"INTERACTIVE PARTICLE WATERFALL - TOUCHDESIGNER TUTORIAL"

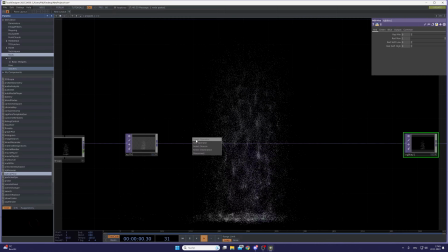1727s
So now let's insert a comp,
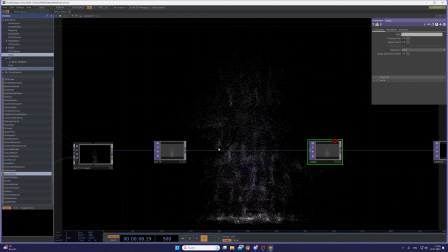1732s
set this operation mode to over, and then out of that null create a feedback,
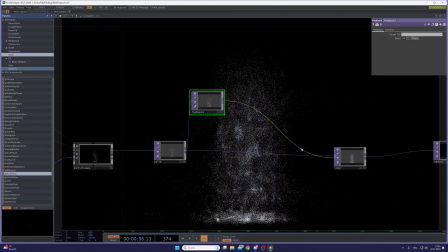1741s
connect it to the comp, make a level here, and set this level in post to opacity like, I don't know,
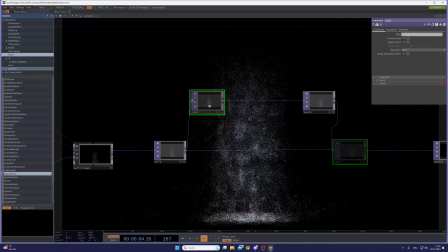1758s
0.98 maybe. And then let's make this one the target top by just drag it in over the feedback.
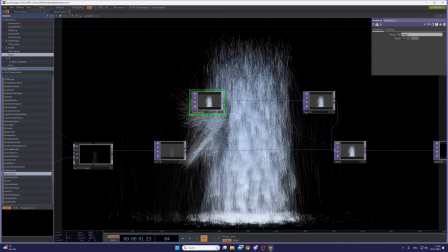1767s
And now we have some trails of our water,
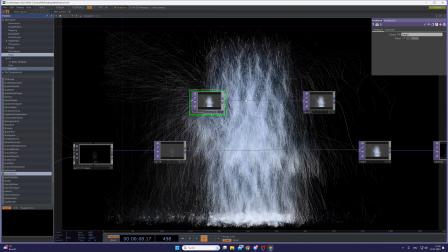1772s
and right now it looks a little bit like hair, I think. So we need to blur this a little bit. So after our feedback, insert an operator called blur,
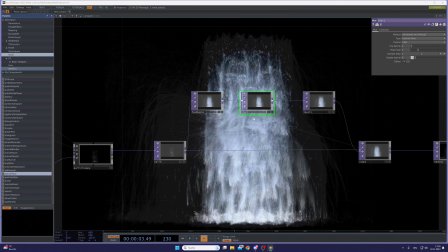1788s
and already looks much better, but I want to be a little bit,
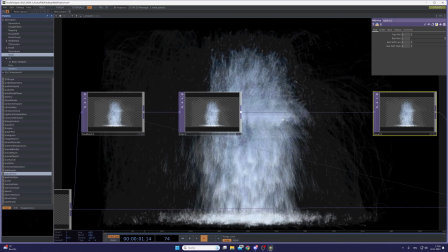1795s
right now it just blurs on the horizontal axis and on the Y,
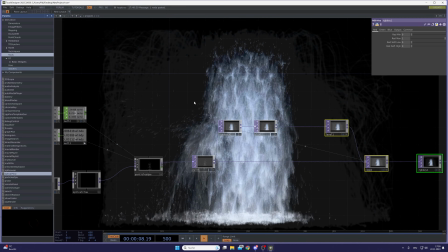1804s
which we don't want. And another thing we don't want, because right now we have this
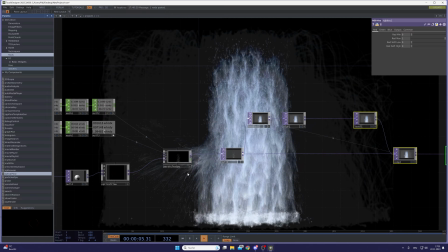1810s
gray areas around here, and that's because we need to have our pixel format a little bit higher.
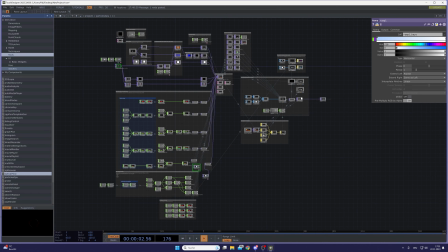1817s
So let's zoom into the particles GPU again, search for this render, and change this to
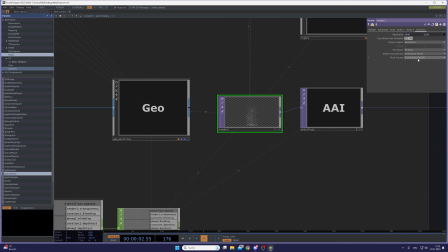1827s
I don't know, maybe 32-bit float or 16 is also fine. But what we also will do is we need some more transparency layers to make our water and our particles have more depth.
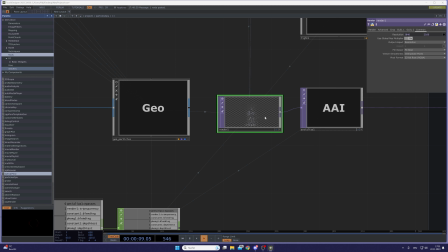1844s
So inside of this render, under the render tab, I am changing this transparency peel layers from 4 to something like 10 or maybe even 12.
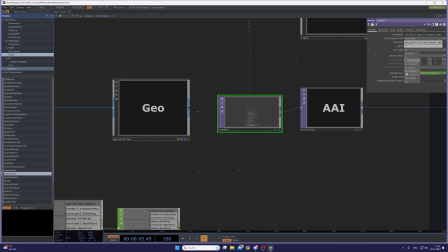1861s
And also I changed the anti-aliasing to this. This is quite high. You could also use, in terms of performance settings, a little bit less high.
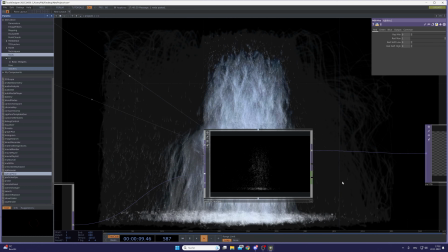1875s
But yeah, I went with this. And then let's reset our feedback.
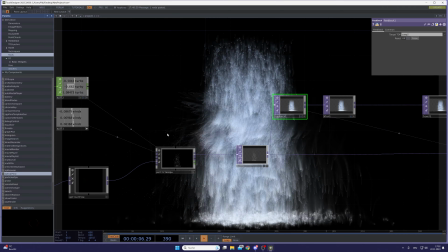1883s
And yes, looks much better now.
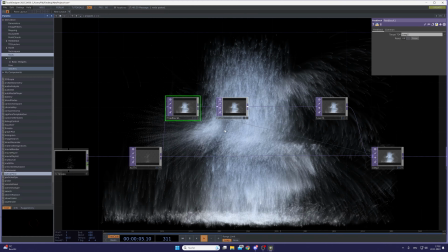1891s
All right. Where did we stop? Yes, the blurring.
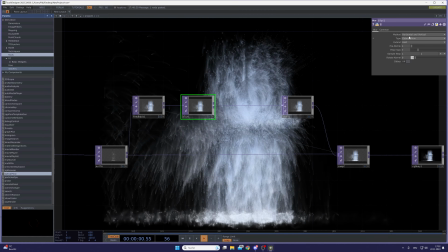1896s
So right now we are blurring the same number on our horizontal and vertical axis.
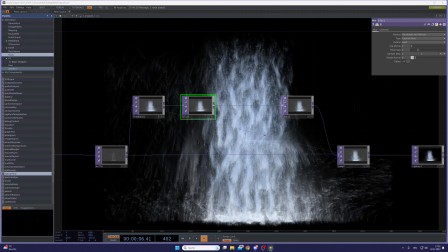1902s
And I want to have a little bit more variance here
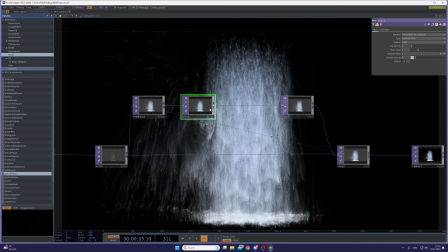1909s
because our water flows a little bit more down. So on the vertical axis, it needs to be more blurry in my liking than on the horizontal axis.
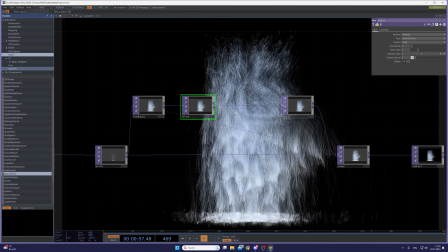1922s
So I went with a first blur for the vertical axis with a filter size of 12.
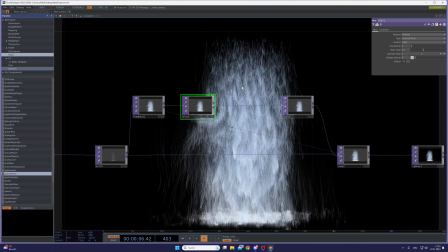1932s
Now you can see it all only blurs on the vertical axis. And after this, I made a blur on the horizontal axis, which is less intense, maybe something like 5.
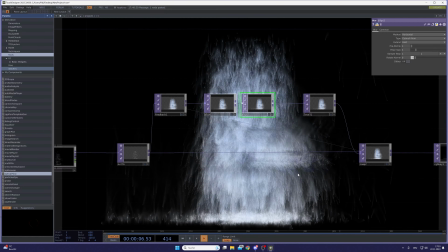1951s
Yeah, cool. And also for me, those little particles look a little bit too sharp,
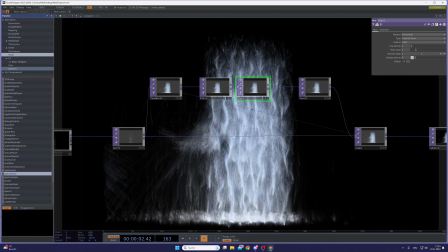1959s
so I decided to blur our feedback input a little bit.
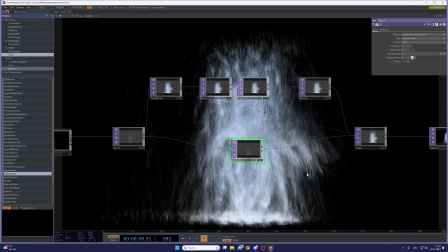1964s
So maybe blur this with a filter size of 2, I think, or maybe even go down with the sample steps to 0.5.